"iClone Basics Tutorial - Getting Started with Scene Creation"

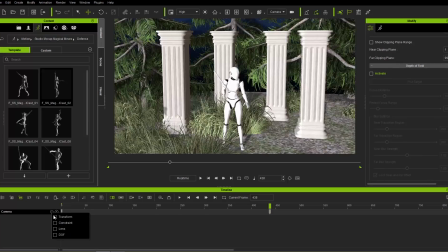And you can see in the camera, if we twirl that down over here and we go to transform, there are two keyframes and those are two different positions.
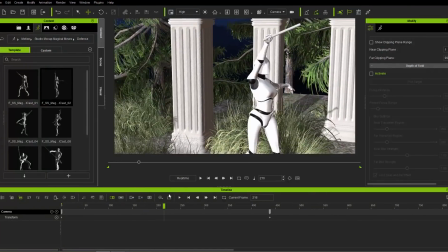So just like this. Okay.
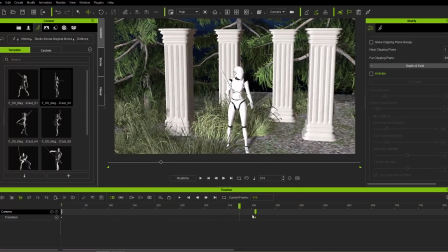And if we want that camera to be a little bit earlier, we can move it up further like this and it'll just move a bit faster from one position to the next.
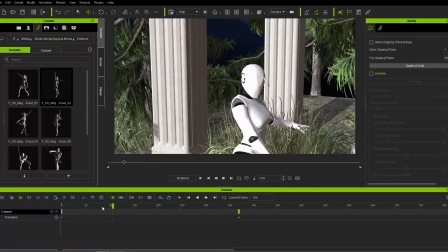Okay. And I think that looks just fine. Very simple camera movement.
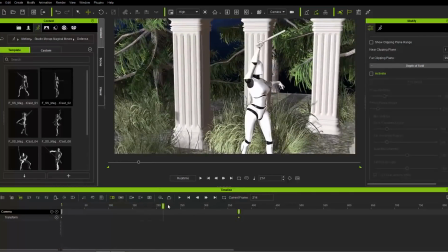Again, you can just click and drag. Left click and drag in the timeline up here to scrub through just like this.
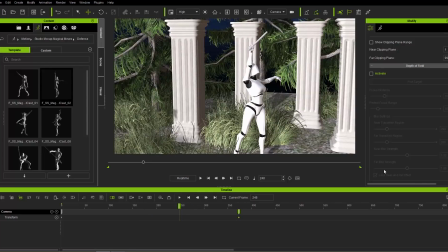Okay, so I think the next thing we're going to talk about is the lighting comes first.
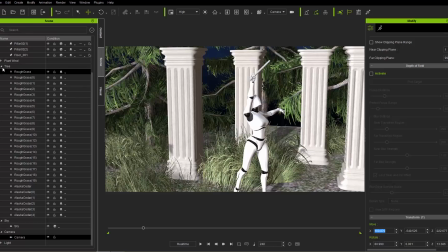So what I'm going to do first is go to my scene tab here, and we're going to minimize all these sections over here. And I'm going to go ahead to my lights and disable my key and rim lights by clicking on them like this.
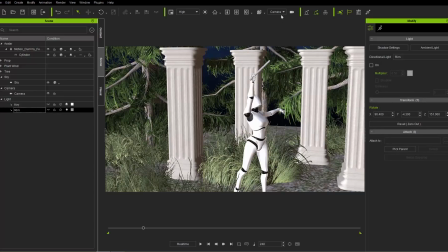And you can see that actually the scene is still lit up. For this, I'm actually going to go into preview camera mode because I don't want to have any recording of my camera position.
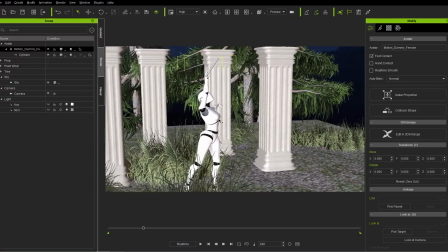Okay. And let's go ahead and take a look at how we can adjust the lighting a little bit.
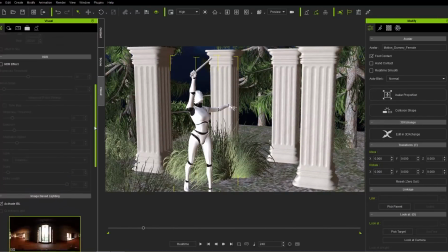Let's go to our visual tab here. And in the visual tab, closer to the bottom, you'll have an IBL, image-based lighting. And if you just double-click this image right here, you can switch this image out for another one.
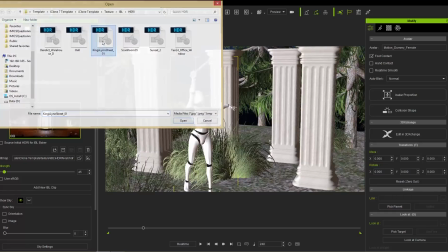I'm going to choose this King's Lynn Street image right here. This is embedded with iClone.
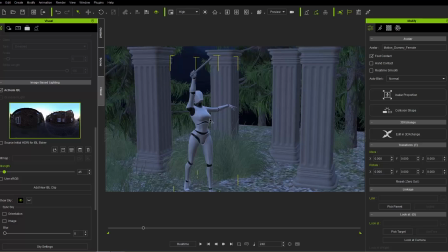And you can see the lighting results, the atmospheric environmental lighting is a lot dimmer and a lot more suitable for this, you know, evening scene in the forest, okay?
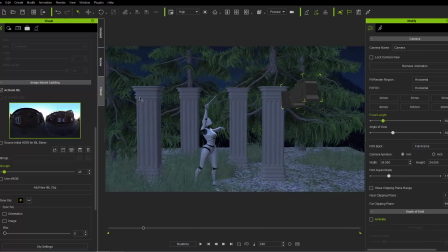I'm actually going to select this camera and make it invisible as well. Go to my scene tab here and make that invisible. Back to the visual tab here. Now you can adjust the strength of this IBL, okay? And you can get results like this.
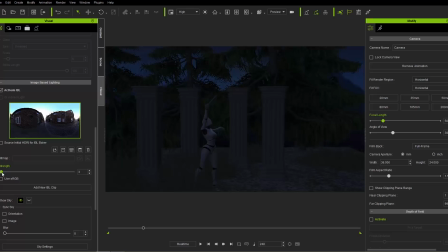Nothing will be completely pitch black, okay? You'll only see the sky. But if you have something like this, you can, you know, really emphasize the amount of light.
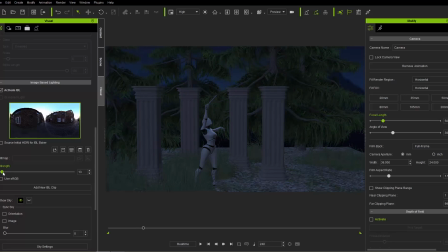For this particular scene, I want to keep it fairly low, okay? Maybe like a value of 10 or 13 or something like that, okay? Maybe 7, okay? Doesn't really matter. And then what we're going to do is we're going to only use one single directional light, and we're going to have it coming from the direction of the moon, which is right up there.
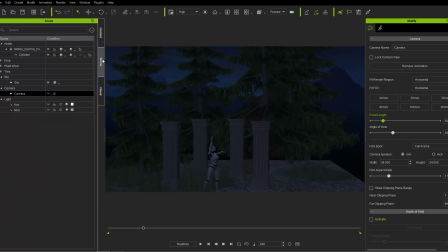Okay, so that's coming from behind our character. So let's go to our scene manager, select our key light, and you can also use the forward slash key. Okay, make sure you do this at frame 0. Okay, you don't want to animate your light.
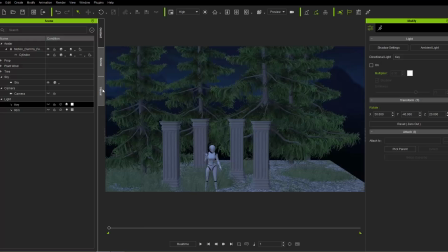We accidentally did that for our strength for our IBL.
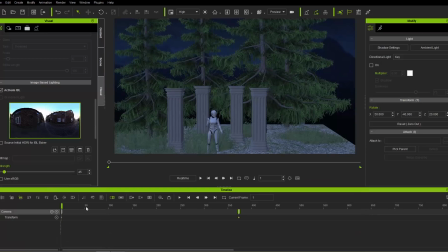So if you do that at a different frame, you can press F3 and go into your timeline, and just go ahead and under project, you will find right here, you'll find the IBL strength, okay, right there. And just go ahead and click and drag that keyframe to the very beginning.
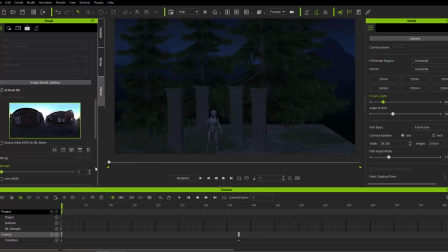Okay. That way it'll be the same throughout the duration of the project. Okay. And we'll do the same thing for our light at scene one. Select the key light and enable it this time.
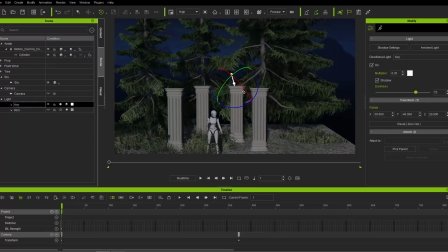And we're going to use the forward slash key and we're going to change the direction to behind our character, just like this.
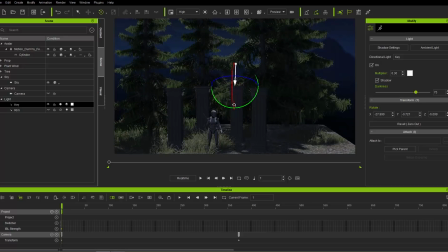You can see it gets much more mysterious and kind of the silhouette, lighting on our character's shoulders there from the moon from behind there. Okay, we'll just try and make it a little bit more accurate. Forward slash. There you go. Maybe something like that'll be fine. Okay, looking pretty cool and mysterious there.
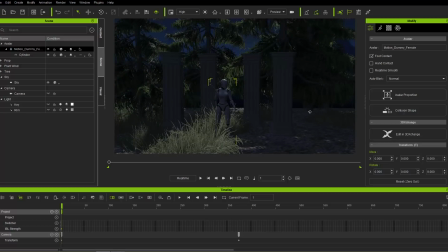Let's focus on our character. And the last thing we want to do is add the particle effects. Let's go ahead and close this down now.
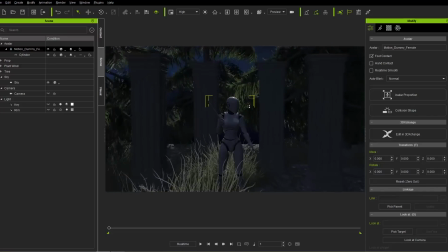And I'm going to add some particle effects to my scene.
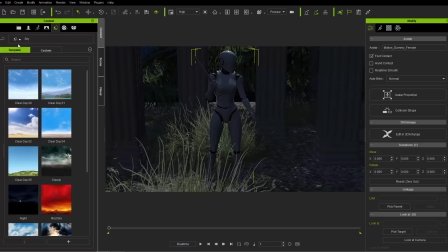I'm going to go to the content tab and back to the set tab over here and back to our main set folder here and into particles.
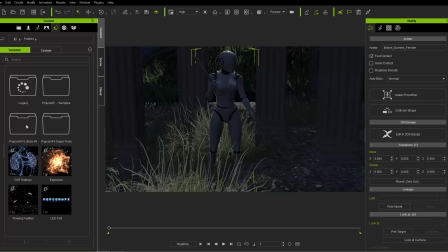And under particle, you'll find a lot of different particle effects. I'm going to use a couple from our popcorn effects library 40 here. Okay, I'm going to go into there and into weapons and explosives. There's a couple of things like burning flame and all that stuff. I'm going to use this torch fire.
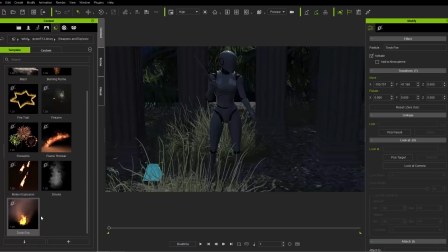I'm going to click and drag it into my scene here and place it right here. If you want to simulate an effect from the popcorn effects library, you can press the Shift S hotkey.
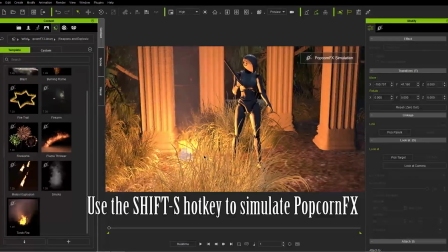And you can see that it creates a nice atmospheric torchlight at that point in our scene there.
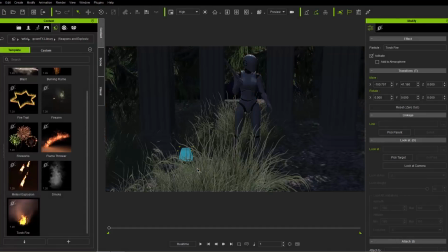Okay. Pretty cool. Let's go ahead and press Shift S to undo that, or end the simulation rather. And let's make the dummy invisible by going over here and just making it invisible.